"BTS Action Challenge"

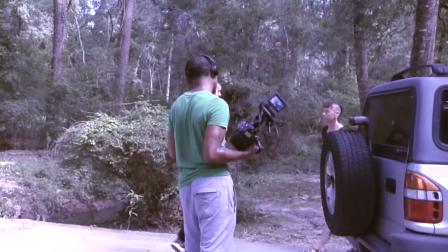4:10 tries to well she just betrays her anger
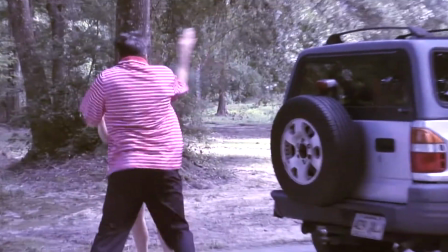4:14 towards her boyfriends just slapping around trying to figure out how do you want to make this scene realistic
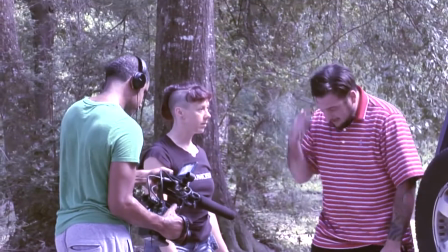4:23 see Hillary trying to
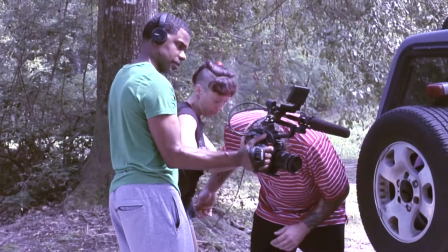4:27 they're both working out trying to figure out what they wanted to do how they wanted to do it yeah a few times It was some real blows.
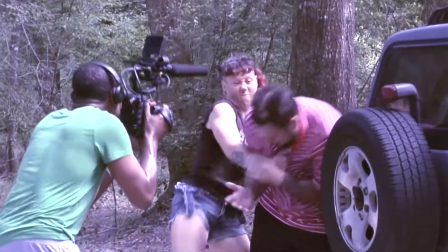4:35 We wanted to be realistic as possible.
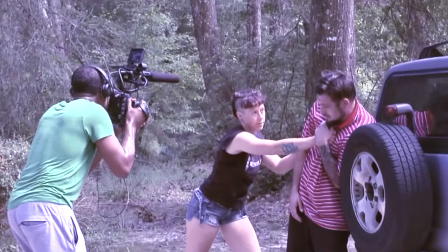4:38 As you can see, Hillary was really giving it to Renee, using that knee effectively.
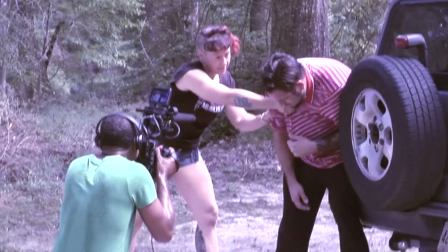4:46 A few blows were real. Had to continue to do it to try to get that shot that would flow in continuity.
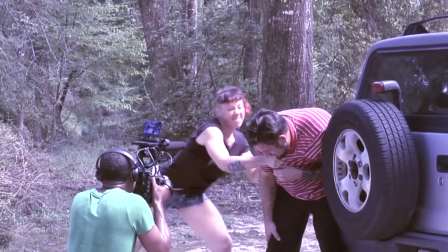4:55 Didn't want anything to be off, so I wanted to get a few angles as possible. So we was on limited time.
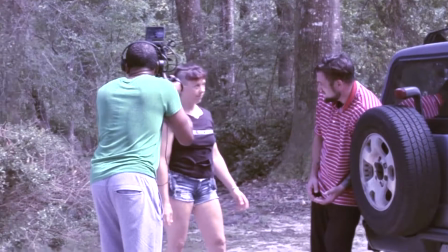5:03 It actually took us less than three hours to do this whole take. Just practicing, filming, practicing, filming.
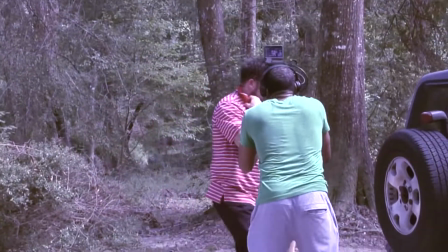5:12 And just trying to see what works for what we thought would bring this action singing out.
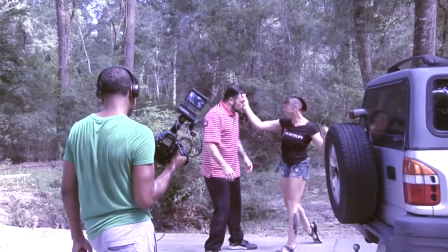5:18 So I just had a little fun. So practice, practice, take, take, slap.
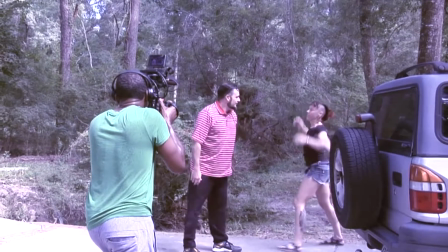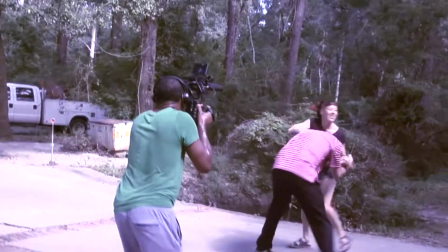5:32 Whoa. Alright, so here we go.
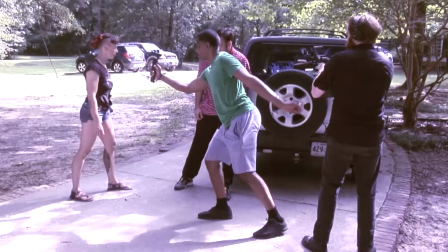5:36 I got tired of holding the C300, so I'm taking the GoPro Hero 5 Karma Grip.
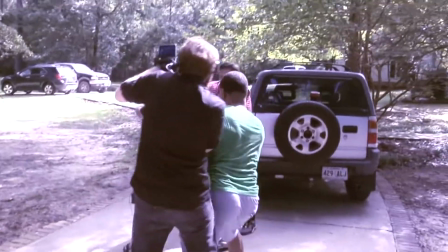5:43 Just trying to get some smooth shots. Holding that C300 gets heavy over time.
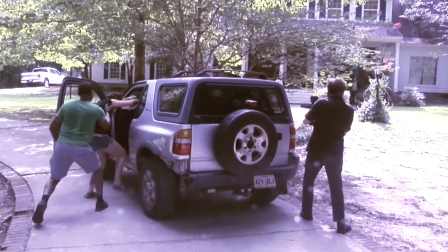5:50 So what we wanted to do, I just thought of this, having to bring the fight back to the vehicle where it started.
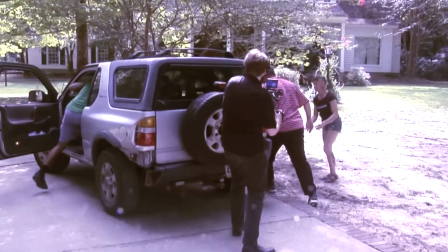5:57 Here's a take of what that scene looked like after that second scene.
I knew you were cheating.
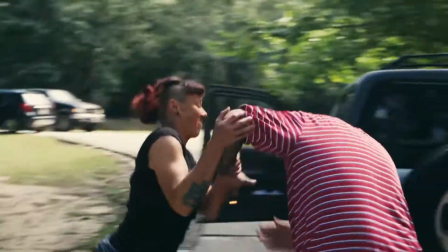6:05 What's that? Ow, shit, you fucking bitch, bro.
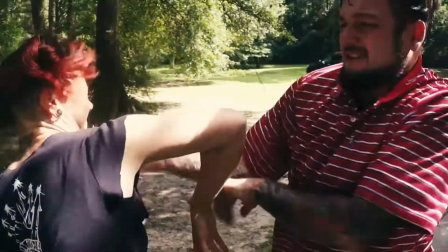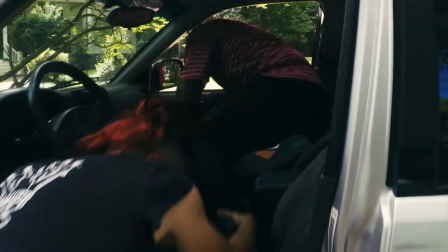6:13 It's not what you think. Get the hell off. Get the hell off.
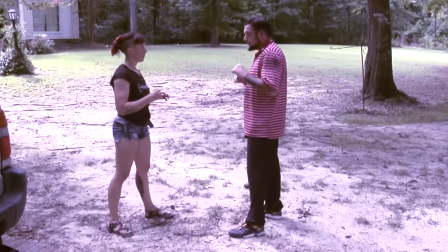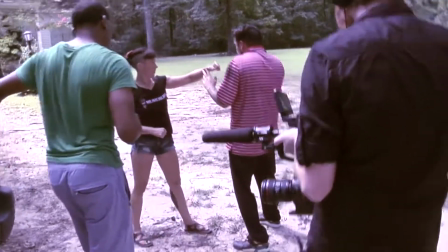6:25 Not bad for just meeting the actress and actresses. An actress, not actresses.
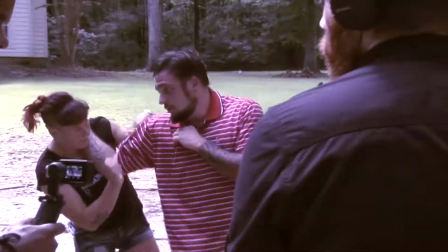6:31 Excuse me. So here we go,
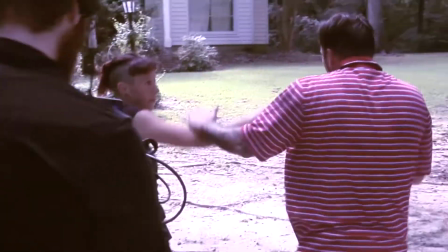6:33 the third scene. we took a small break and then we started practicing some more trying to figure out how we wanted to do this next scene keep
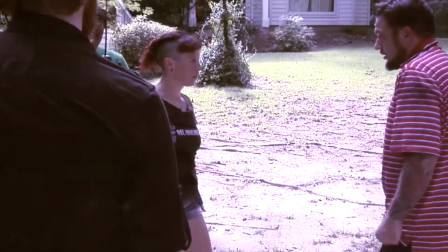6:41 it uh keep the pacing try to show the continuity
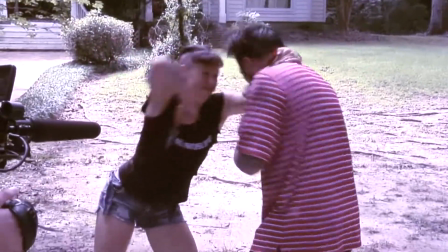6:46 try to show some real blows try to show some of the um
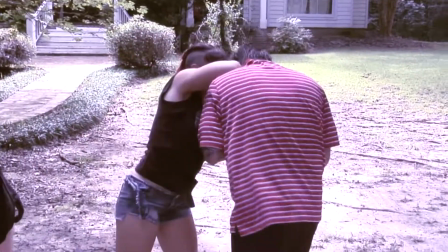6:51 the fight scene that's realistic as possible
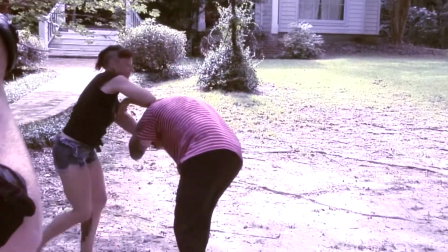6:57 so we're just trying to figure this out a little elbow here
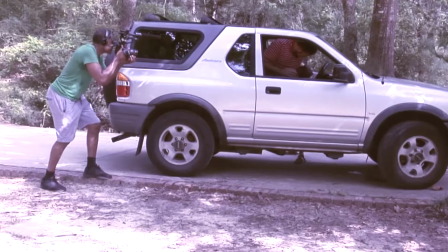7:02 so this is a scene right after the vehicle they run through the vehicle so they just trying to figure
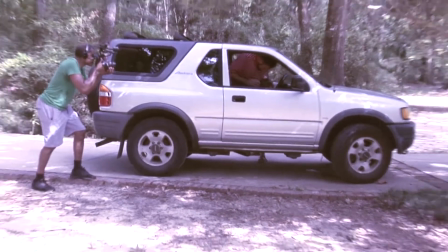7:07 out what they wanted to do for the next scene so here I am trying to
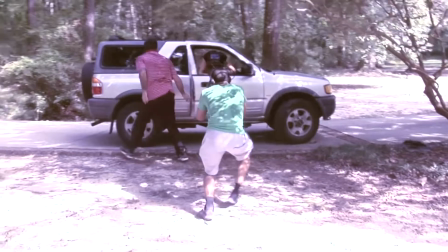7:12 take an angle as Rene flies through the passenger side
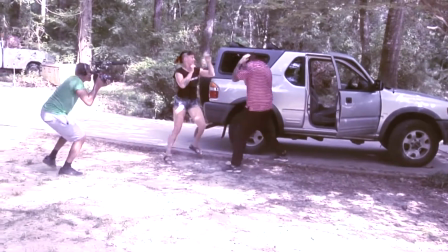7:18 window just trying to get a good shot what they wanted to do
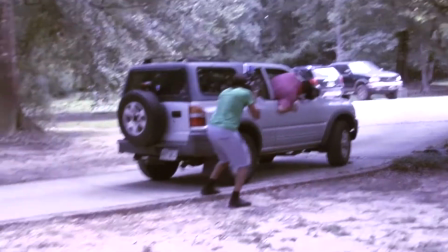7:27 try to give them some freedom rather than constantly telling them what I wanted wanted them to kind of fill out
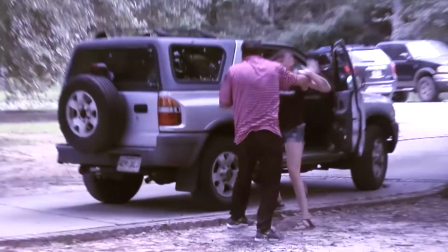7:33 the scene just trying to get another shot wasn't too happy
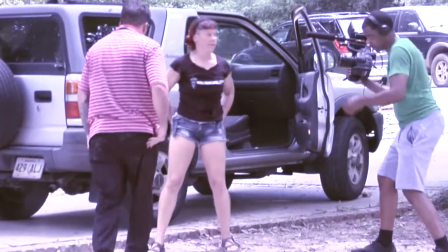7:40 with the one I took previously let them do their thing
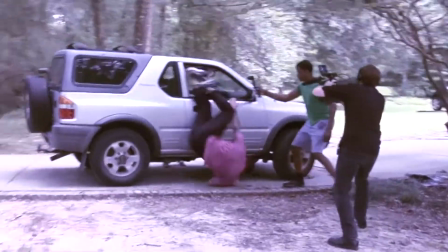7:45 of course I had ideas how I wanted to do the edit what I needed for the edit
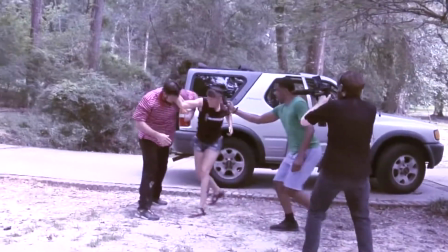7:50 so I used a GoPro to kind of get some smooth shots follow
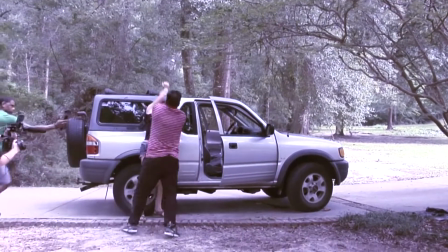7:56 them around stay close because I wanted the POV look it's a pretty
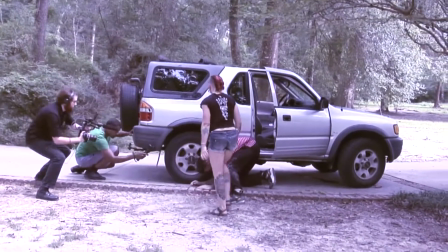8:02 shot so this is what this scene look like